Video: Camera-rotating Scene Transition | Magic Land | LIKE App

hello and welcome back to magic land I'm today's tutor jizzy19 so in the last episode we shared with you the wonderful hand rotating skill transition did you get it I hope so well in this episode we are going to teach you how to do some simple transition skills called the rotating camera skill
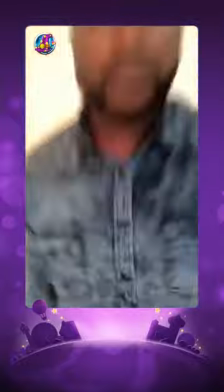[0:29]
so once we are in fast mode we are ready for the first skill so this transition is a slide to the side transition so what you're gonna do is move your hand like this as if you're
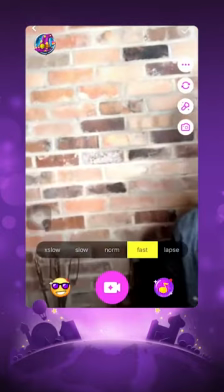[0:46]
controlling where the camera goes then your hand will follow into your body is completely out of
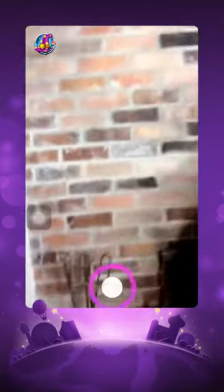[0:51]
frame so it looks like this and recording swipe stop recording okay now that we're in a different scene we need to
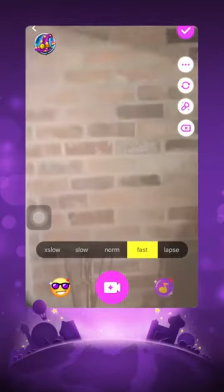[1:00]
slide back in so since we went this way before we need to go all the way this way to our bodies out of frame and the trick to a smooth transition is make sure your camera is moving before you start recording so I usually do a three count and then start recording
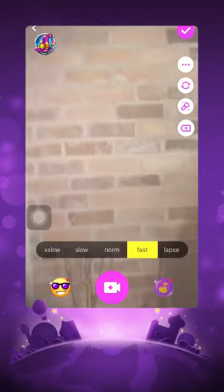[1:14]
so it looks like this so go one two three
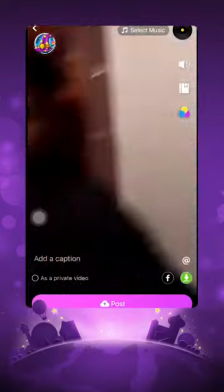[1:19]
and for skill number two my favorite the spin usually I use a hand motion like this or I'll turn my hand like this to make the camera seem like it's spinning but what you want to do is as you move your hand,
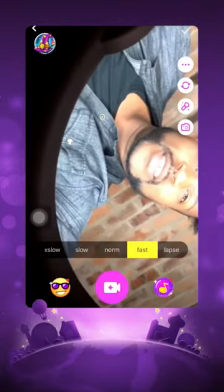[1:35]
you throw, you want to turn your camera until it's about upside down and then stop recording. So then what that looks like is this.
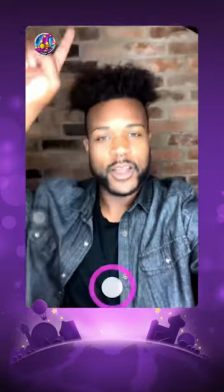[1:43]
So one, two, and we're recording and flip and stop recording right there. So now we have to go to a different location. Okay, so now that we're in our different location, we need to complete the spin.
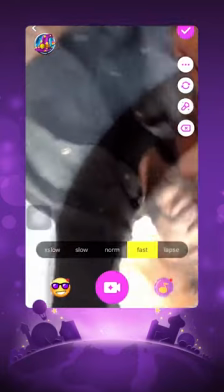[1:54]
So since we went this way before, now we need to come from the other side. So once again, I do a three count and then I start recording as I flip my camera back up so it looks like this one two three and there we go so now the third skill once again make sure you're in fast mode so once we're in fast mode we can begin this
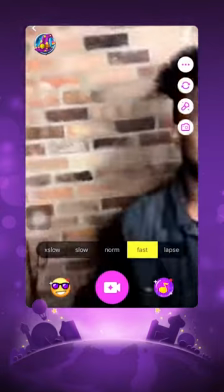[2:16]
skill so with this one it's a little bit different than the first skill where we slid to the left this time you're going to turn your camera outwards away
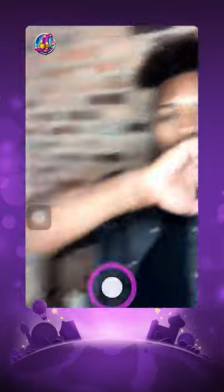[2:24]
from you so ready one two three record and turn your camera okay now that we're in our scene so the same like the other
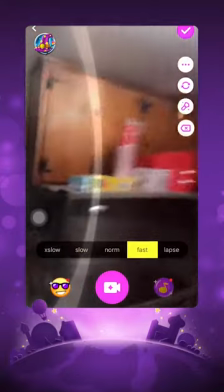[2:32]
skills we need to start from this way one two three
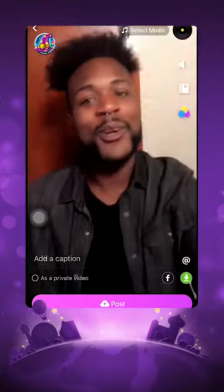[2:37]
boom okay now it's time for the fourth skill so once we're in fast mode what we're gonna do is we're gonna start recording and bring the camera to our chest
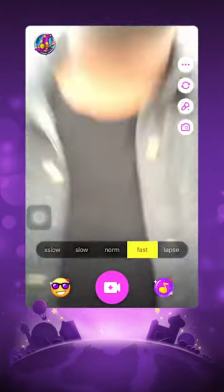[2:47]
so like that once the camera is completely covered you're gonna stop recording so So let's do that now. One, two, three, start recording and bring it into your chest. Now that we're at our new scene, we need to finish the transition. So we're gonna start with the camera right in our chest.
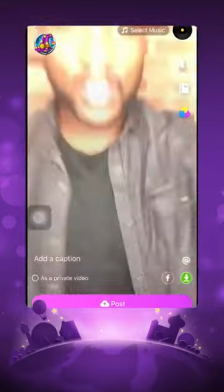[3:06]
Count to three, start recording as you pull out. So now that I'm at my new scenery, we're gonna do the same thing.
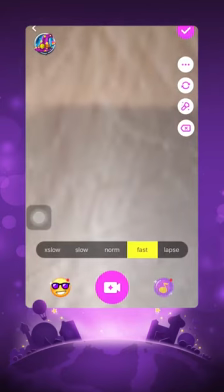[3:14]
So we're going to start where we are exposed behind the new wall, and we're gonna count to three as we pull out and record. Okay, everybody, I hope that you learned some valuable skills today that you can use in your videos. Remember, scene transition is one of the most common transitions used in our videos. So, if you compare these skills with proper shooting environment, hitting the musical beats, and using this skill, you will make a quite impressive video. So, let's not waste any more time and let's get to shooting some videos. I'm JayIzzy19, your Magic Tutor, and signing out, let's make magic.
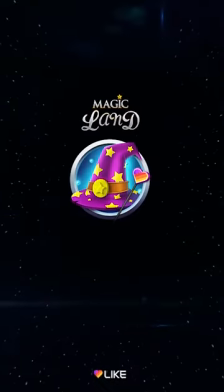[3:53]
Thank you.